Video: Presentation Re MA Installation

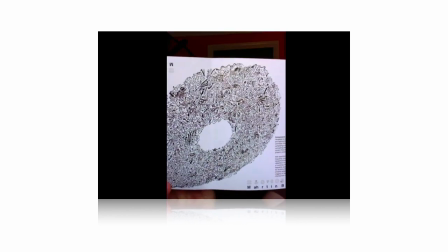1710s
There was a few other bits I had to present for assessment, but this fairly pleased with the design for this.
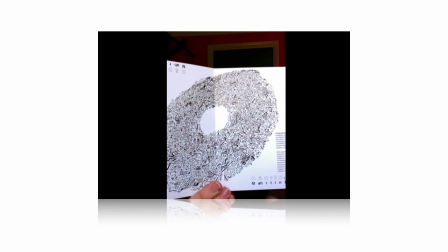1718s
I might have given the cover a bit more thought, but as you see, the idea is
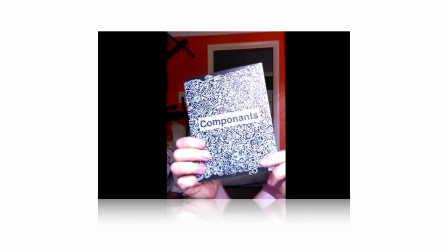1723s
playing around with components in the theme of its design. Two different fronts.
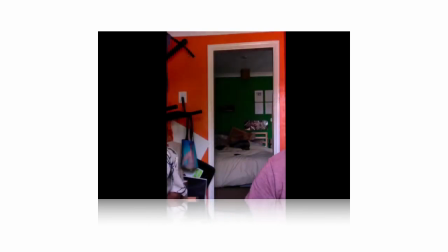1731s
The text is repeated in both corners each way round.
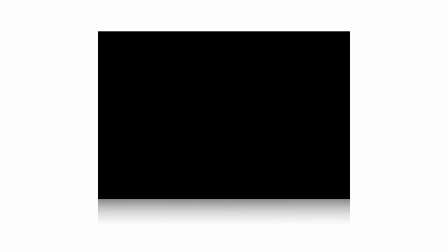1737s
Yeah, you get the idea.
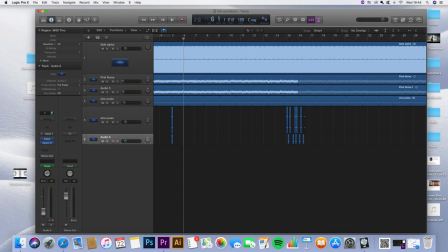1742s
This is just a screenshot of me making the soundtrack. I mean, yeah, again, I probably cover it enough in the essay, but you got various pink noise, binaural beats effects.
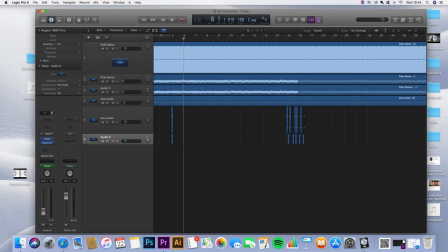1759s
Well, don't really have time to talk about binaural beats that much here, but has all sorts of relevance in what I'm doing, really. Particularly in using headphones for the final piece, and
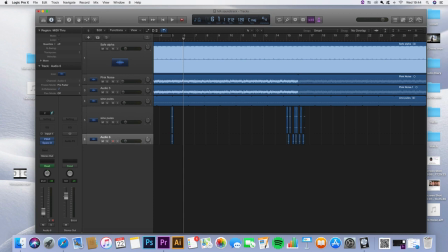1780s
yeah, I won't go into that anymore right now.
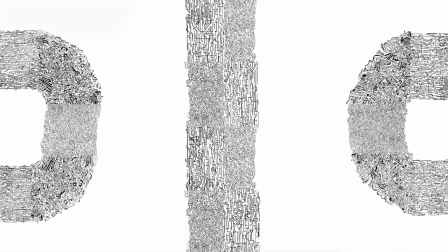1787s
There's a quick look at the final piece.
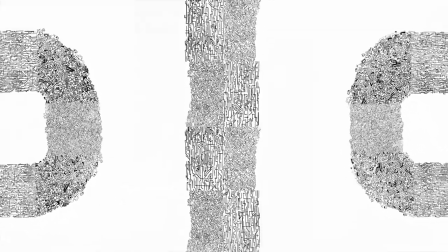1793s
There's not much more to say here. I have uploaded a more substantial kind of sample of this online now.
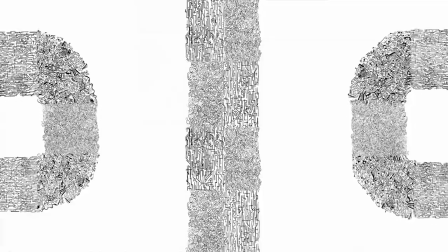1803s
first you can see there the phonetic burst that I was talking about, which oh yes, I have another bit of text here I'll read regarding that.
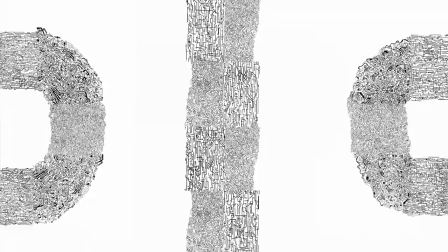1812s
So
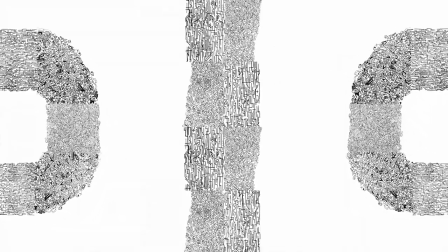1815s
the phonetic animated bursts you see were added towards the final stages with basic pulse sounds against a soundscape of pink noise and binaural beats.
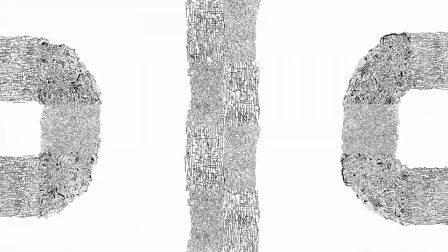1824s
More of that explained in my essay.
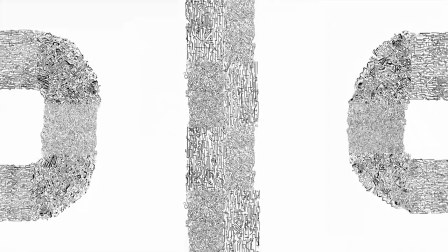1827s
Sound will become a greater element in my work again, moving back into music territory as much as I can find the time to do so.
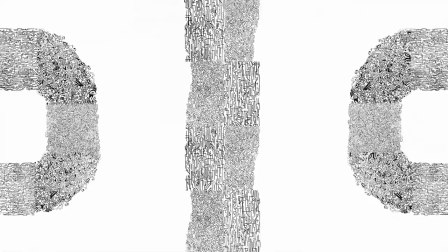1837s
As for the phonetic bursts, they were mostly selected as random for aesthetic demonstration against the time that I had.
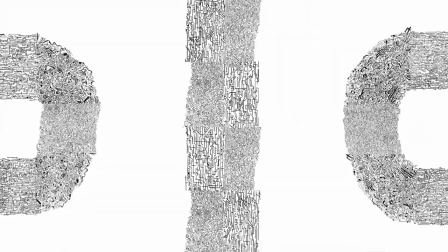1845s
But there is one flow you will notice in the final work that does, in fact,
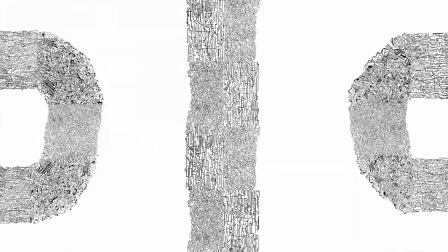1852s
say fine artists take forever to say nothing, as a throwback to before.
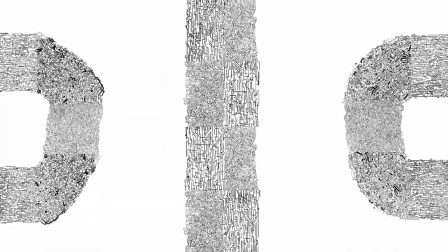1858s
The internal dialogue
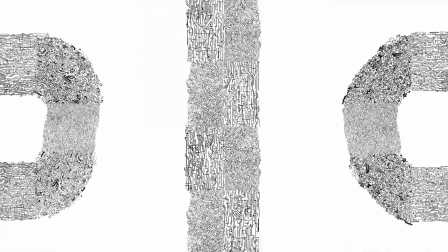1863s
or internal rationalisation of thought, in this case concluded in a
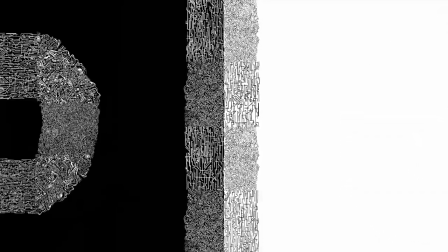1869s
well-natured way, the common struggle to extract worthwhile content from a sea of elaborately faffing around
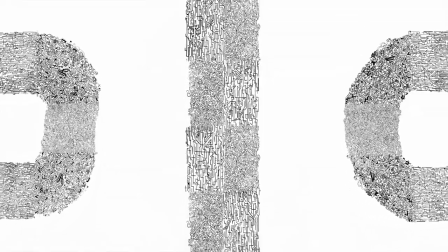1878s
with information. Make of it what you will. I certainly don't wish to hold anything concrete to it right now.
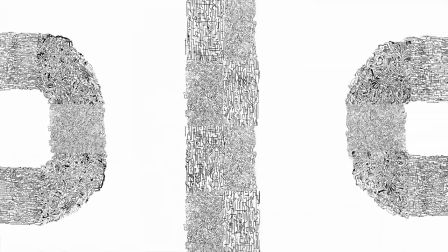1885s
I want this work to encourage people individually with its basic modes of structure,
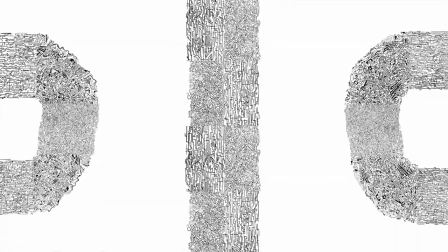1893s
as with a lot of my work. I want it to reflect my pursuit of
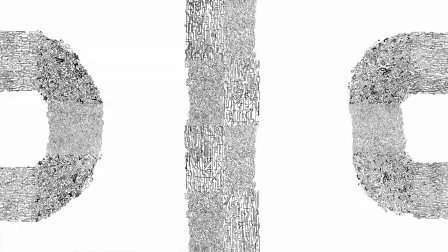1901s
stimulation as much as obstacles, making sense of an infinite flow of content outside and within.
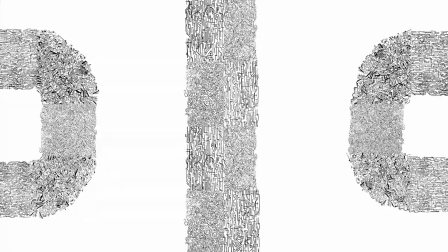1909s
But how that transmutates into other people's observations of it starts from a basic quality,
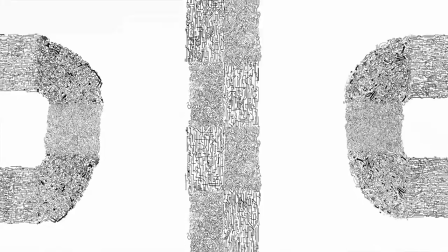1918s
I think, of being aesthetically stimulating,
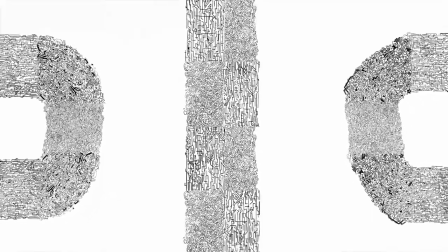1923s
with the attention-grabbing qualities of graphic design, but the artfully ambiguous outcomes of more basic,
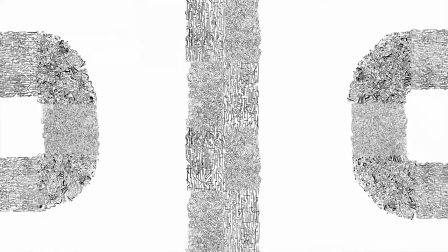1931s
hopefully universal patterns of thought. Put simply, I hope,
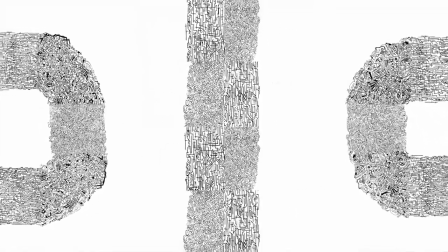1937s
I'd rather be refined at being persuasive or ambiguous
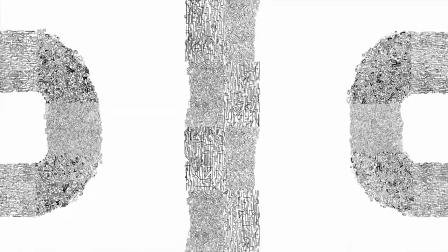1943s
than attempt to make some explicit statement.